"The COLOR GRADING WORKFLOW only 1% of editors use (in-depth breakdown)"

Like I said earlier with our lamp up there, you know, I don't want the lamp to be the brightest point, I want my subjects to be. Same thing with the saturation. So I want the most saturated things I'm seeing to be my people.
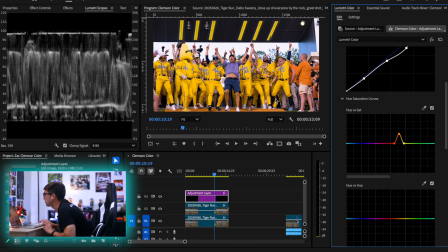So we're gonna crank up those yellows. Dabo, he's the main focal point. He's rocking the purple, so we want to adjust his purples, just like so. Boom, boom, boom. We can maybe slide this over just slightly bit. Yeah, do one of these.
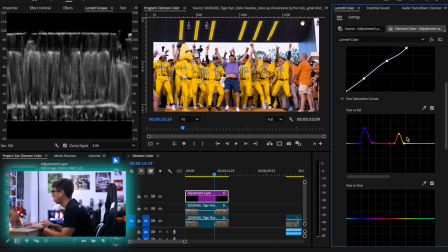Boom, boom, boom. Our oranges here, we don't really want to see too much, honestly, right? Like, because that's not our focal point. But if I do this, it's going to look really fucking bad. So we're going to make it a little more subtle with it. Honestly, maybe I do want to crank the orange a little bit just because there is some orange in there, but we're not going to go too far.
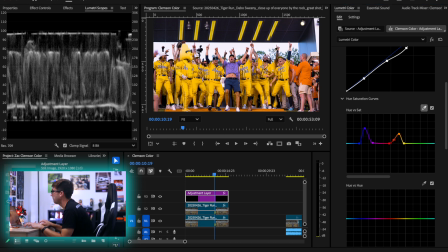Maybe one of these. I want the sky to pop a lot more too, so I'm gonna adjust that. I don't think that's actually my colors of the sky, so we're just gonna create our own point in there. Do one of these, boom, boom, boom, boom. Yeah, there we go.
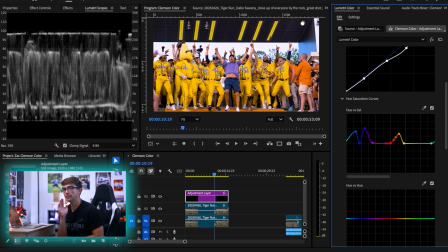And now this is allowing me to saturate just the things I care about in the image, which is super important. You know, I don't care so much about the colors of the brick walls or the green on the grass, you know, because if I just saturated everything to an extreme, it's gonna look bad, you know.
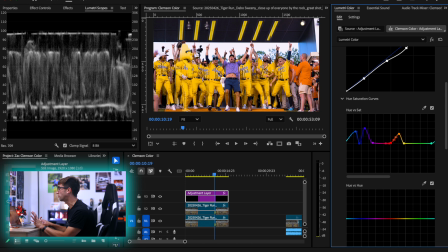This is maybe not the best shot to show that on. I'll show it a lot better on my next shot, but this is basically what I'm doing.
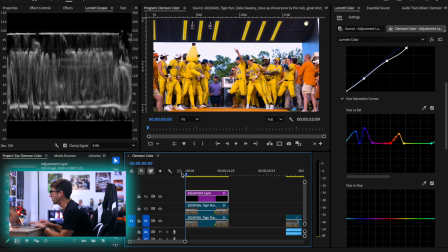I want to adjust the saturation of the things that are important, and just look at how great this looks here as Dabo's running in. He's getting all fired up. Let's go! Now this clip is really starting to pop, which is what I like.
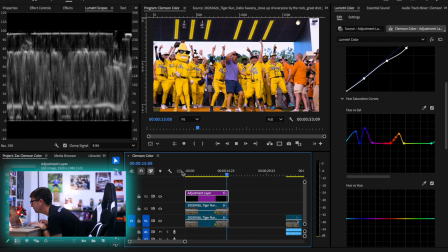I like that a lot. Yeah, I'm liking this a lot.
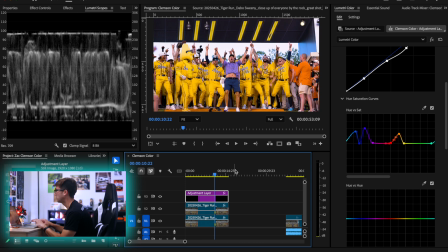So we're here. Now what do we want to do? Our next graph, hue versus hue.
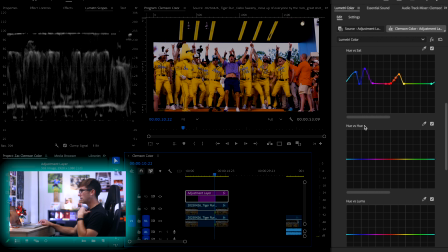So this graph affects the hue of the hue. So that means it affects the color of the color.
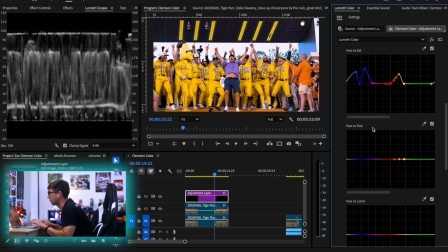So for example, I would never do this, but if I clicked on my yellow and slid it, it's gonna affect the physical color of the yellow. So now the party animals are up there with Dabo. Obviously, this is a little insane, but you know, that's how the graph works.
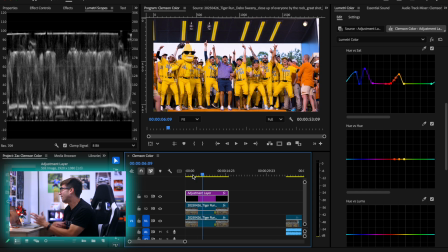And like, that looks kind of fucking cool, low key, but obviously it doesn't work for this shot because the Savannah Bananas are the yellow baseball team. But I can adjust the hues of some other things. So for example, this orange isn't really doing it for me. The orange kind of looks really just off. And that's just something, that's a Sony problem. Sony doesn't really do the best job with oranges.
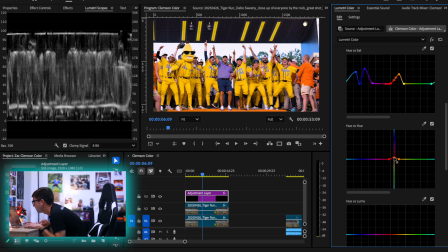So maybe I do want to take the oranges and just ever so slightly, you know, just make them feel a little bit more red, just like that.
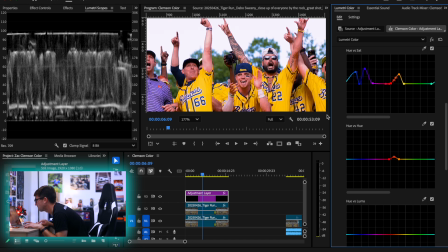And if I want to make sure I'm not affecting the skin tones, because you see Niznik's skin got a lot more red there, I can just adjust this and move this point in more and move this point in more so that we're not nearly affecting them as much.
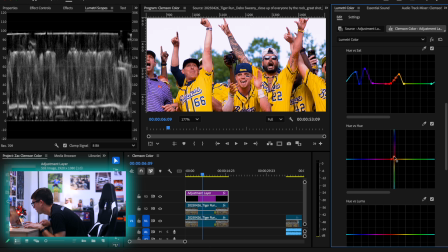So you see that's super pink. This, not as much. We can adjust that, slide that over a bit. Maybe we want to do it more like this. Just got to find that happy medium point, honestly.
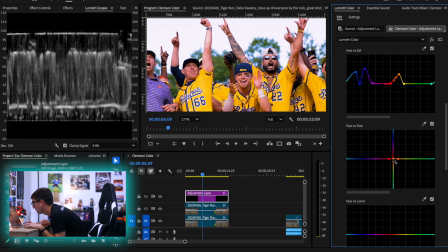But we just basically want to adjust the color of the guy on this side without affecting our skin tones.
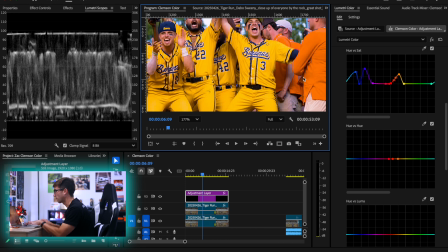This might honestly be a really bad example. again, this is like a raw color grade.
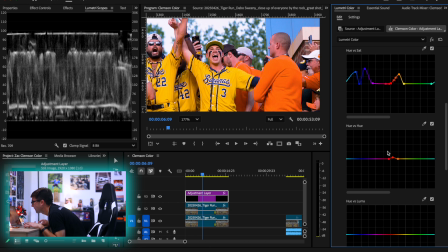Like I haven't practiced this already, but if I want to affect that, I don't want to affect this. So maybe we just slide it in more. Yeah, I'm not hating that. Not hating that at all.
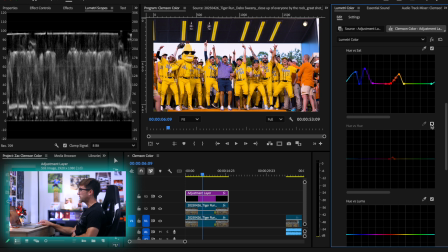Yeah, and now you can just kind of see where we started versus where we finished. You can see the orange looks a lot more like the Clemson orange, which is what I want.
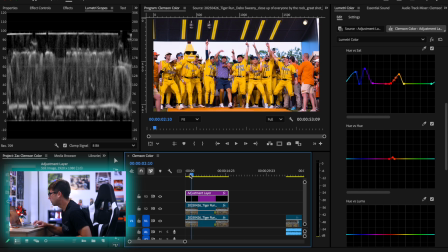So now the next thing we want to do is we want to talk about our color contrast some more.
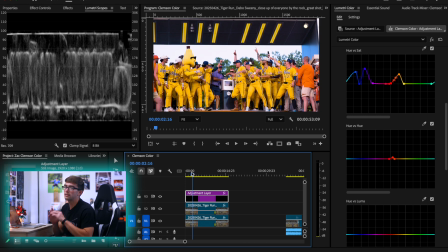So remember I said that contrast was the key.
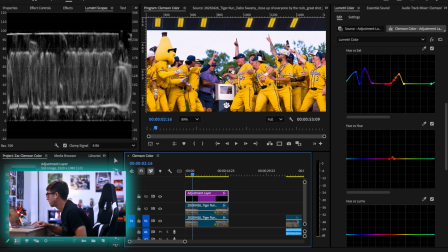So we have the yellow jerseys, we have the oranges of their skin tones. We want that to contrast with everything else in the image.
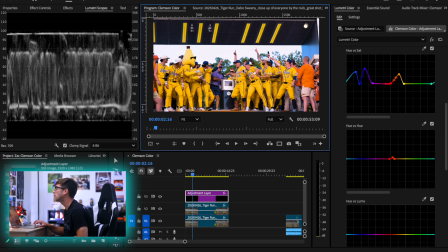So the big thing I'm seeing right now is that, well, there's some trees behind them that are pretty green. The sky is, you know, pretty boring looking. So maybe, what do you think would happen if we took the green of the trees and maybe just made that a little more blue?
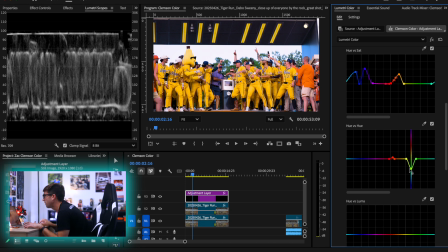Create some more contrast in there. How about that? I personally like that a lot, I think, because now we obviously want to be careful, but that just creates a much cooler looking look, you know? And again, remember, this is what we're doing with our whole color grade. We're trying to adjust our colors here.
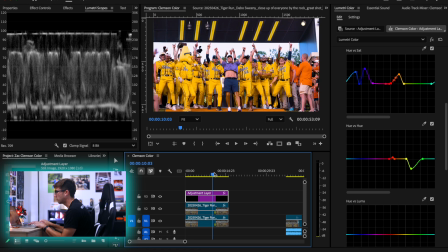That is going to make this stand out. So now Dabo and the guys stand out so much more from those trees than they did back here. So much more. Now we did kind of slightly affect the color of the jerseys, which I'm not loving.
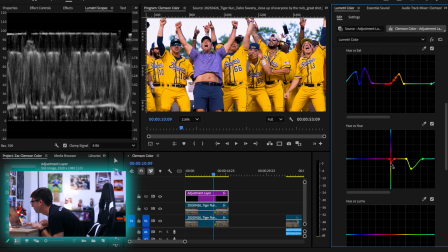So I think I am going to actually just undo this orange adjustment because I really don't want to fuck up our guys or the yellows of their jerseys. They still feel slightly off, so maybe it's back here actually that we messed up. Yeah, it is back here.
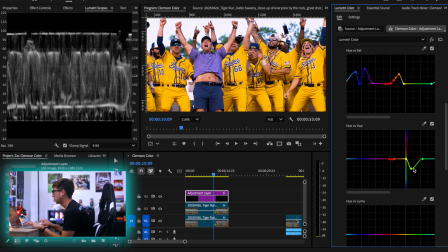So we're just gonna slide this over more. Just like that. It still adjusted the trees a bit, but now we're not really fucking up our yellow jerseys.
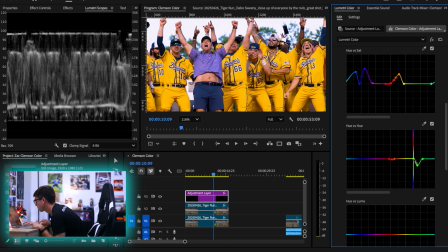It's looking better, not great though. And a lot of color grading is just trial and error. I think that's important to understand and know, is that a lot of it is just physical trial and error,
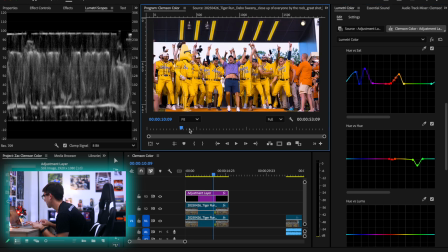because, you know, I'm not going to know what's going to look good or what's going to feel right until I do it. So I actually don't like anything I did on the Hue vs Sat Curves, so if I double click it, it all goes away.
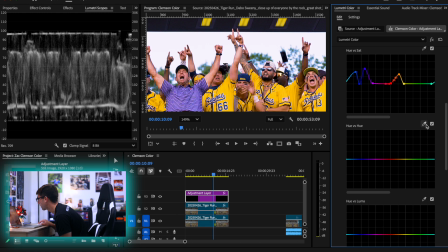This is back where we started, and now we're going to be much more careful fine tuning our tree. So I'm going to actually hit the yellow first. Now I know this is the color of the jerseys. Don't touch it. Now we can come in here and adjust our blues on that accordingly.
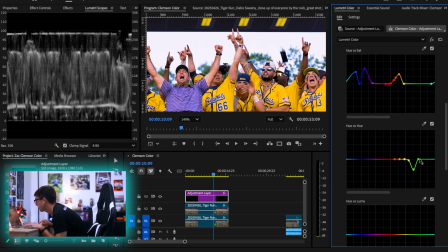Boom, boom, boom. Yeah, that's looking better already.
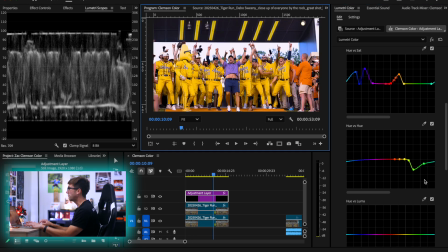And basically what doing this, by having this point already made here on the yellows, this way I can adjust this and I'm not touching the yellows at all. So even if I go to the extremes, you see the yellow jerseys aren't changing at all. Obviously I don't want to go to the extremes though. But that's just a good way to preserve the natural color of those yellows.
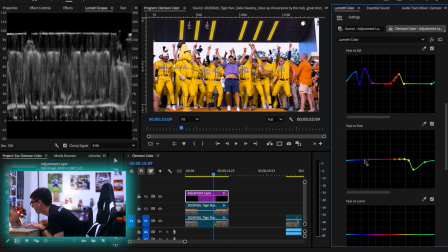Maybe we want to pull Dabo's shirt back to where it had been too, so we can pull that guy up a bit. Yeah, now we're talking. Now we're looking a lot more natural. When we did this though, we did lose a little bit of saturation in the yellows, so that's an easy fix.
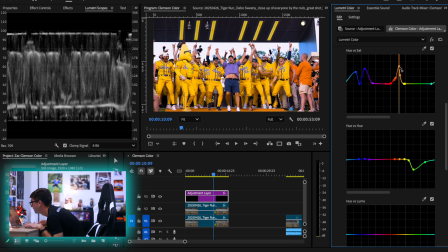Come back up here. Y'all already know the deal. Gonna crank that yellow saturation again.
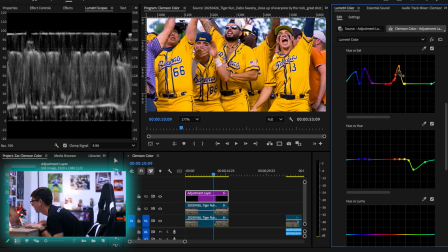Maybe do a little bit more in there. Boom, boom, boom. And we're just creating a bunch of points here and just adjusting till we find what we like.
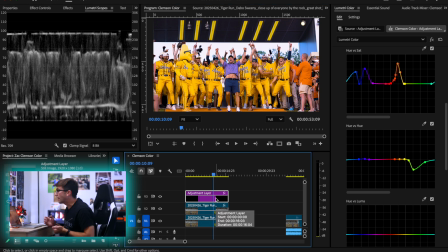That I'm liking a lot. Now, again, remember, since we did an adjustment layer, theoretically, if I hated this whole thing, I could just get rid of the adjustment layer and be back where we started. I'm actually kind of liking how this is looking though.
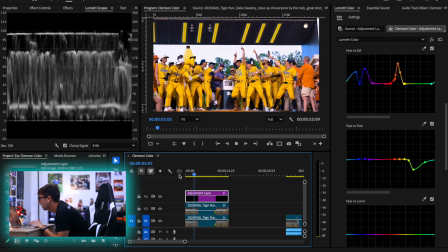We can play it back once more just to kind of see what we got, what we like and what we don't like. I'm not hating this right now. Definitely not hating it.
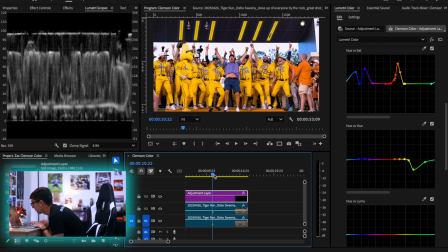Not in love with it yet either, so there's still more work to do. Next up, Hue versus Luma.
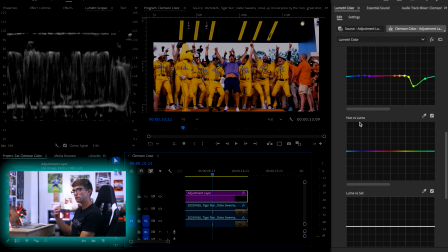This affects the Luma, or luminance, exposure, brightness of the hue.
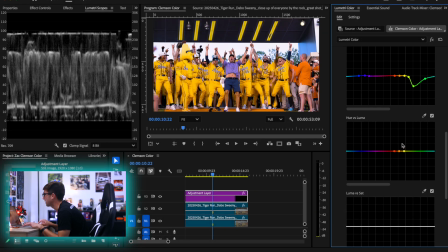So if I wanted to go crazy here, which maybe I do want to do, I can take the yellows of the jerseys and slide this up, and you're gonna see they get brighter. I actually think I really like what that's gonna do. So maybe we will slightly drag it up. You have to be careful with this slider though, because this slider does, sometimes if you go too far, it really messes up your image.
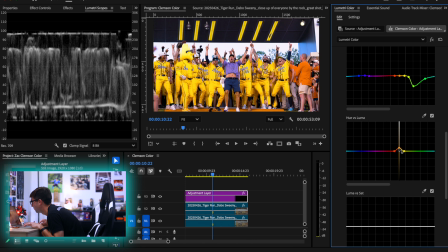So just be careful with it. But I do recommend using it. We can also do it to their skin tones. Click on EJ's face there, boom. Making him pop a little bit more. Yeah.